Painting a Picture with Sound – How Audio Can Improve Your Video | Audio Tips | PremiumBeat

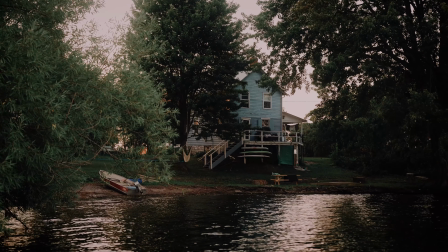(0:04)
What a beautiful sequence. But let's just pause it for a second and listen to this shot with the raw camera audio.
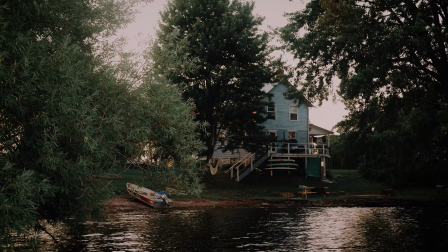(0:16)
Oh God, that's not good. Pause it. Audio is incredibly important. It's one of the most crucial things to working on your movie. It can make a bad camera good and a good camera bad. Bad audio conquers good video every day, all the time.
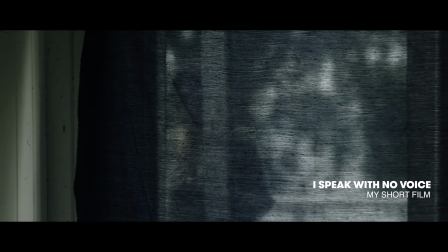(0:32)
In this video, I want to dive into some of the crucial techniques that I've used on my last 2 short films that I did that were completely ADR'd,
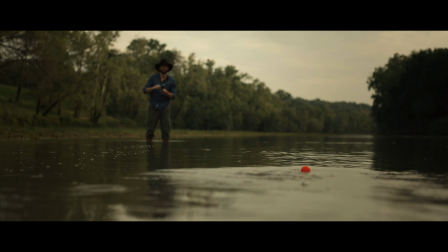(0:39)
that have a very juicy sound design in them and have been labeled as being very cinematic movies.
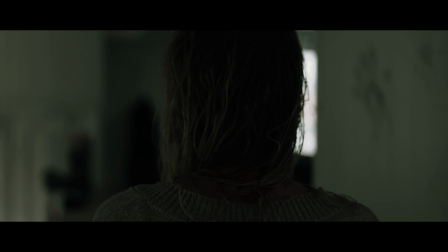(0:46)
And the reason why is because the audio is really good. Now, that doesn't discount the amazing visuals that are attached to it, but amazing visuals, they just don't work well with bad sound. The first thing is to be able to attach sound to a visual. And this is just some sort of technique that I've been able to build, and I want to share that with you.
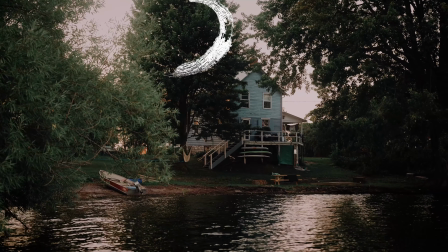(1:14)
Take a look at this shot, for example. What do you see? You see some trees, sky, water, and a little bit of grass. With sound visuals, what you can do is look and go, okay, there's the sound of water, but not just water, let's make them waves.
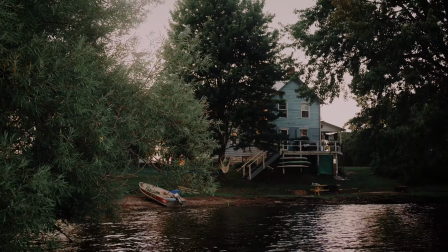(1:29)
Great. Now, there's the sky. What does the sky sound like? Well, it could sound like wind, and maybe some seagulls, for example. Great. So now we have seagulls, waves, and now it starts to have a bit of a beachy vibe. Screw it, there's a lighthouse by.
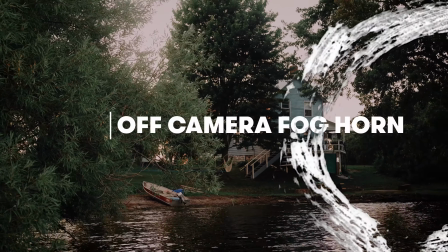(1:45)
Let's just add that in. Now all of a sudden you're adding a bit of a character, but that's not done just yet.
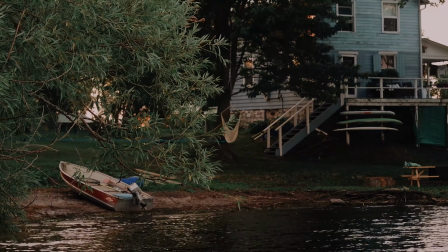(1:50)
Maybe the grass has a bit of sound. Let's add a bit of that in. Okay, great.
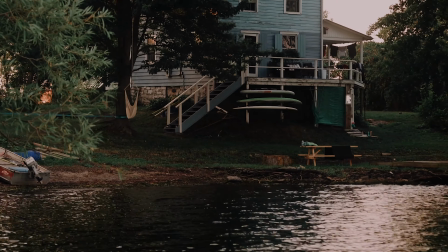(1:55)
Now it's getting to be a little bit intense, but whatever, screw it. Now let's add the sound of chimes coming in, because there's a thing over there with chimes. There's a little patio with chimes that a grandma's sitting at. No one needs to know. And all of a sudden we've painted this amazing picture with just sound.
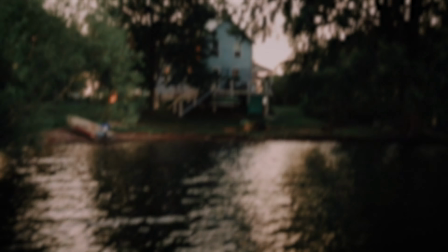(2:13)
Maybe if we were just to delete the video, or maybe just made it blurry and had the sound, all of a sudden you're able to paint the picture.
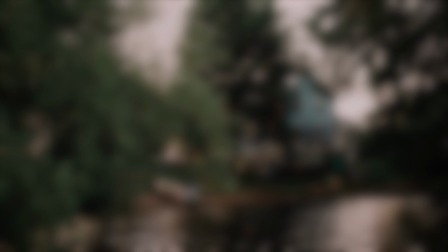(2:19)
And the more you realize that you can actually paint a better picture with sound than visual, the more empowering it is as a filmmaker, not only within just post-production, but actually within production.
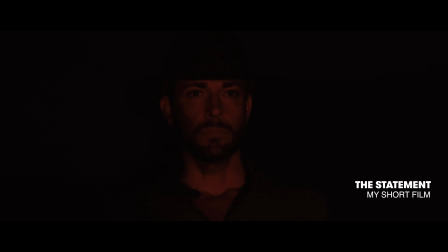(2:35) You were right. Hannah, love.
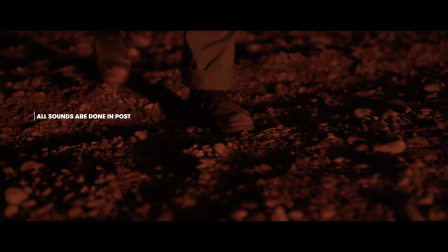(2:43) I would do anything to share the simple life with you. I would go anywhere, be anything. I'd trade it all, become the right man, a brave man. I'm not afraid.
So as you can tell, sounds really help provide a lot of storytelling mechanisms. But let's show how volume and decibels of those sounds really can help elevate your story as well.
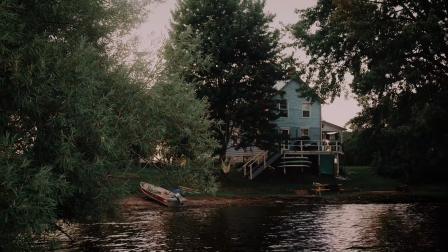(3:13)
Let's take a look at that shot again. Now within this shot, there's obviously all these things going on. If you were to play it all with the same volume, it becomes overpowering. You can simplify it and just, let's say, have the sound of just the waves. Or just simplify it even more so and have the waves and the wind. And now all of a sudden it has a horror vibe. But it's funny enough, the water doesn't make that harsh of a wave sound. But if you wanted to have a bit more of an eerie vibe, you just do harsher waves. As humans, some reason, psychologically, we connect visuals with sound, even if it doesn't line up perfectly.
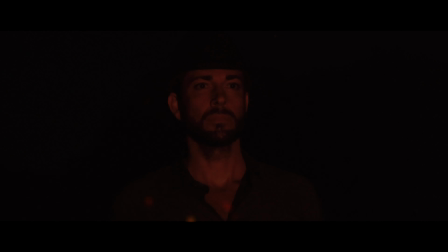(3:57)
That's what happens. I don't know if you've watched those videos, but I love watching those videos of them recording ADR and the sound of like a dog scratching on the ground is some guy wearing gloves with coins stuck on them, or like, it's just like, I don't know. Have you seen that? It's weird. It's weird stuff.